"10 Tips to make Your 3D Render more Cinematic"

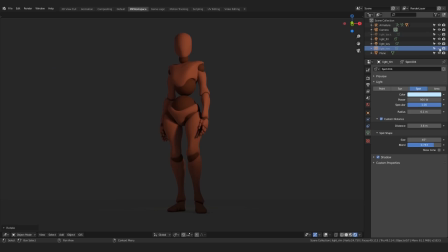(24:31)
Usually, rim light and backlight are interchangeable terms, but the way I personally use it, I rather make it shine from the side or a sharp angle, so that it often illuminates my characters just from one side.
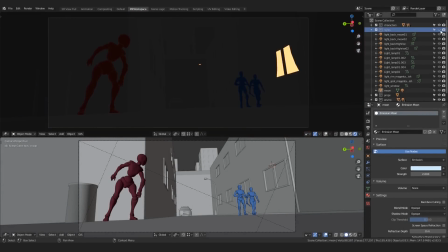(24:44)
And that's it. This is how I was able to light this scene cinematically with just a few lights, following a few simple guidelines.
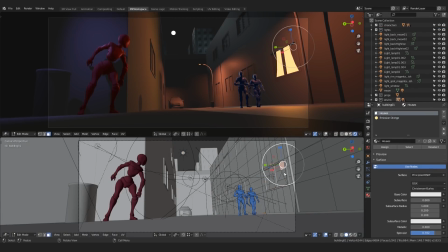(24:52)
However, we can still do more. Oh, and one little thing I did as well was to select these polygons of the curtains and added a slightly lighter version of the basic shader, just to make it look like it's translucent.
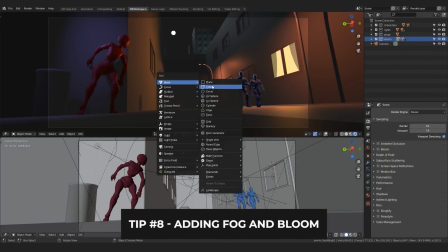(25:09)
Then we can, for example, add a huge cube and make everything invisible.
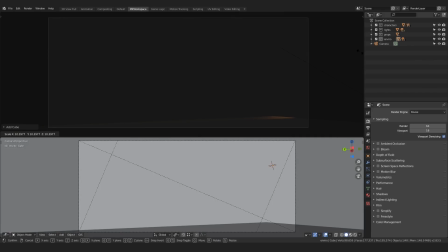(25:14)
Nope. It was a joke. But the cube part is correct.
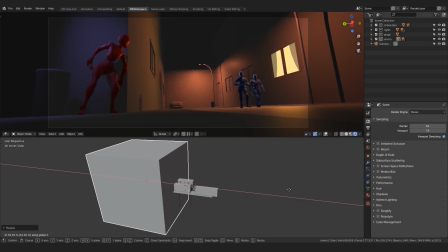(25:19)
Scale it so that it starts about here and goes all the way to the building back here,
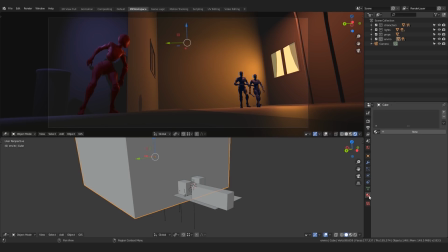(25:26)
and then make a new material for it. In this case, it will be this principled volume shader.
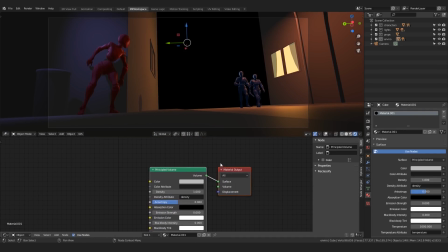(25:34)
Be sure to plug in the material into the volume rather than surface, and here we go.
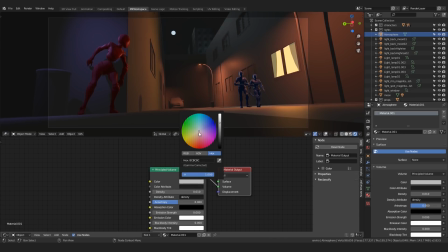(25:41)
We have some very nice mysterious fog in our scene. Lower the density significantly, also the color and the anisotropy as well. And whoa, that looks nice, right? Another fast solution to make things awesome is activating this bloom option in the render properties window.
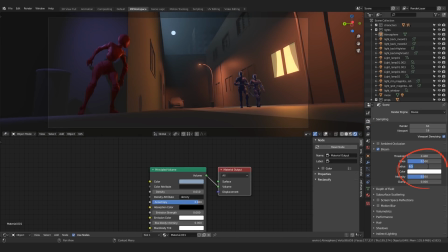(25:59)
You can play around with the settings here. I choose something like this. Pretty good, right? I love it when you light your scene properly and then just use these effects to make everything just a bit more awesome.
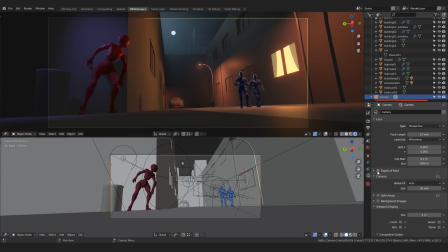(26:12)
You can then also experiment with your depth of field values, activating it here and setting up the distance in camera. However, for these wide shots, I don't really like to use it. I rather focus on it when I have, for example, a close-up like this one here.
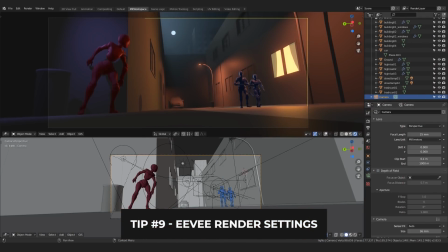(26:33)
There are, of course, plenty other settings here that can make your Eevee render look better. Like these soft shadows, which may slow down your scene significantly, but they make all of the shadows much more convincing.
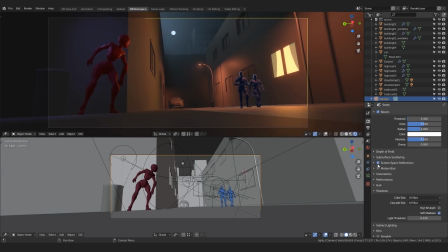(26:46)
Also, you can increase the shadow resolution here. Then you can even activate real-time reflections, though in case of this simple scene, it doesn't make much difference since we do not have reflective materials. Oh, and we can also use this ambient occlusion option.
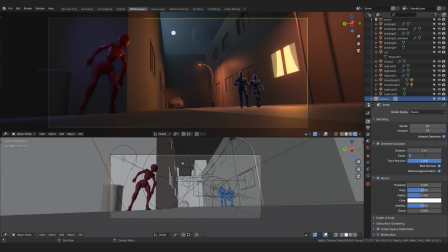(27:04)
I usually like to crank up these two values here, both to 2.
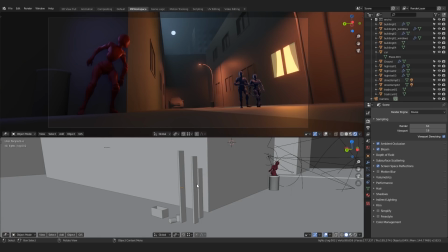(27:10)
Remember, when you are done with everything, or even throughout the whole process, you can actually adjust your environment to fit your composition better.
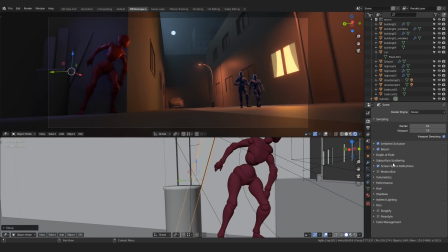(27:18)
We can, for example, add some simple blanks here, since this spot is a bit empty.
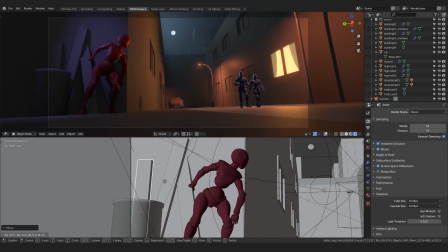(27:23)
And while we're at it, let's actually tilt them so that they play nicely together with our established composition guide.
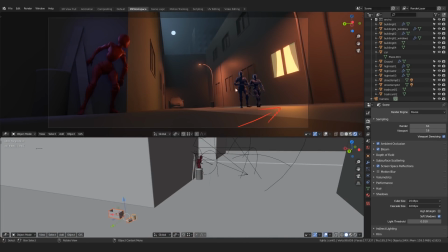(27:31)
Also, we can fill this spot with some cans and planks as well.
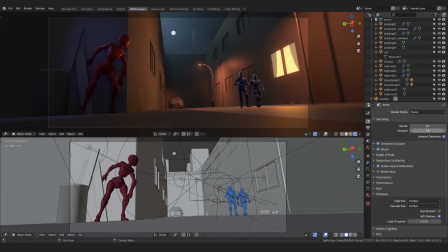(27:38)
And this looks better. Finally, when you're all done and happy with your scene, you can increase these samples here, though in case of Eevee, I found it's not that necessary to go overboard with the samples. Make your render size to 100 and render your image with F12.
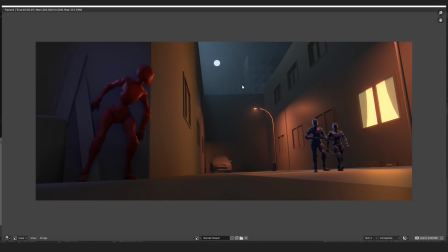(27:56)
Then, with it rendered, you can always improve it in a compositing software of your choice. So I choose Blender's Compositor.
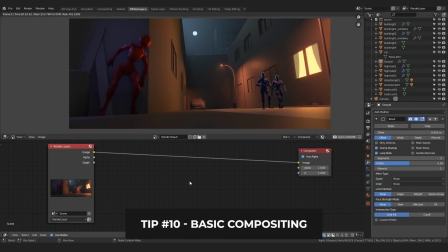(28:06)
Here you can add various post-production effects like vignette to add those little edge imperfections that lenses normally have. Let's quickly set it up, add an ellipse mask here, blur node as well in between these two, and plug it into a mix node set to multiply.
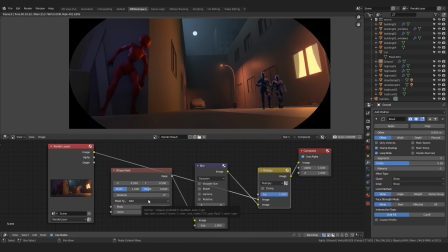(28:26)
Then just set up the width and height of the ellipse mask, and in the blur node set this to relative, and about 40% for X and Y is good enough.